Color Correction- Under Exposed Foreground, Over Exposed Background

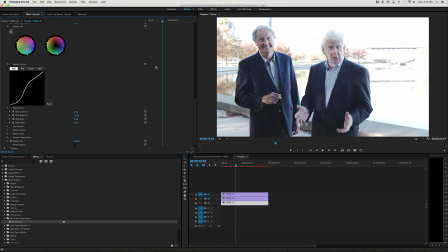201s
that looks alright like I said, we're just going to let those highlights blow out for right now and then, like I said, since they're in the shade and they're looking quite cool in tone we're just gonna go ahead and throw some warmth
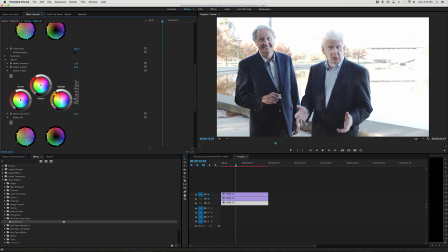221s
into their skin we want to get them looking nice and nice and skin-tony and don't want to get too strong with the saturation but you
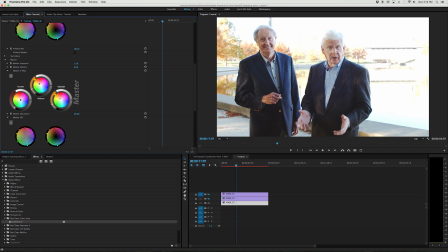238s
know that's looking pretty good and as you can see you know aside from the edges of the hair which are blown out because it's a highlight they're actually looking pretty good so
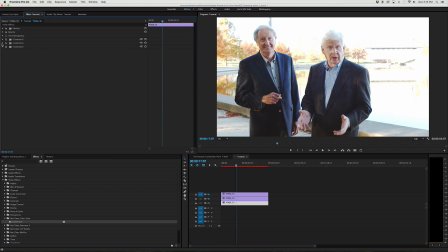254s
that's pretty simple so far so the next thing that we have to do is you have to address the background and that's what this set the second layer is for so what I've done is I've actually drawn a mask on
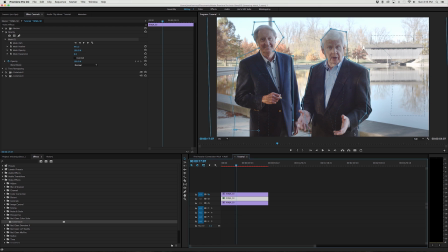271s
this second layer and the mask as you can see is simply to cut the background out from the foreground and I have a pretty strong feather right here and
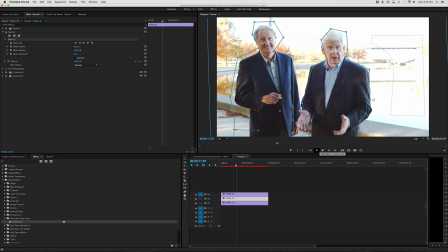285s
that feathering is so that you don't see as much of a transition between these shots we're really just using this layer to counteract the blowing out of the of the bottom layer here and
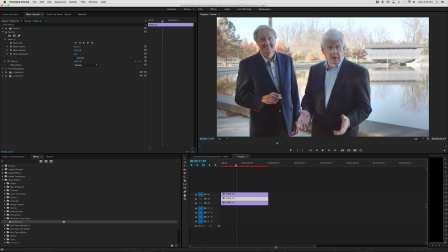303s
we've done a pretty decent job so that's essentially the uncorrected background you can see it actually looks pretty nice so I don't want to do too much to the background I
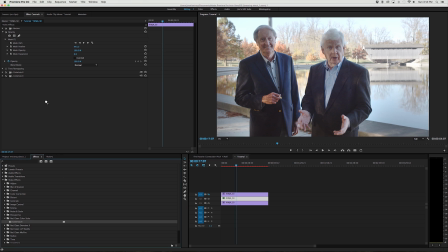319s
want to obviously bring in some contrast bring in some color because right now it looks pretty flat but I don't want to do too much so I'm going to go in here and let's bring in some contrast.
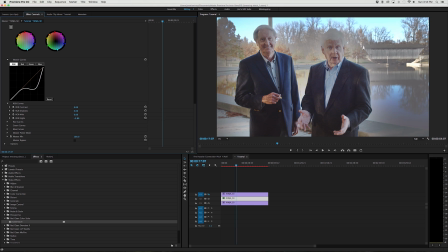340s
Now you want to be careful at this point because as you can see,
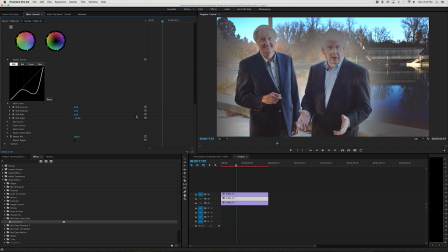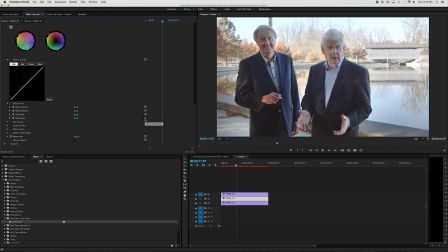so anyway, we're going to start bringing in some contrast. And you do want to be careful because we are spilling over into, because of that feather,
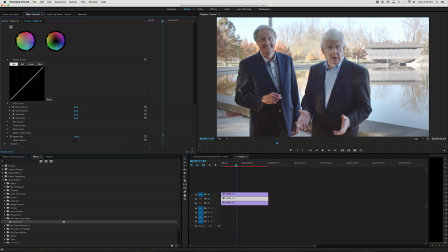367s
spilling into the other underneath footage. So we're going to correct for this and then we'll have to go in and we'll have to make some other adjustments just to tweak the balance between these two layers. So let's bring in some contrast.
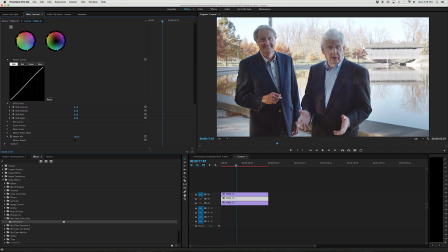And we're not going to do too much
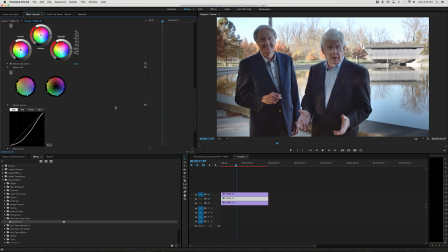401s
here. We just want to be able to show off some of the colors in the background. There we go.
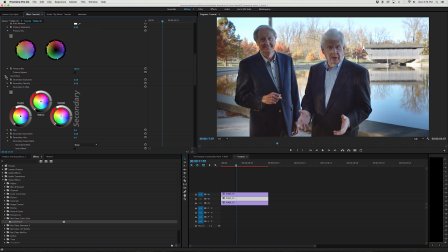417s
And I'm just going to throw a little sharpening. And this is just, this is a pop, a pop slider.
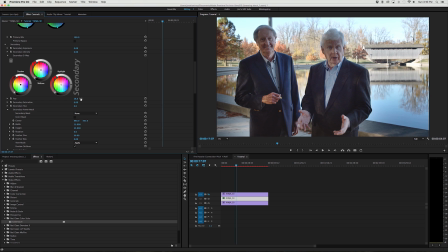430s
It's really just a local contrast adjustment just like Unsharp Mask. So as you can see we can go in and turn our way up and make it look weird or we can soften it up. I'm just going to punch in a little bit again. I don't want to affect the overall tone.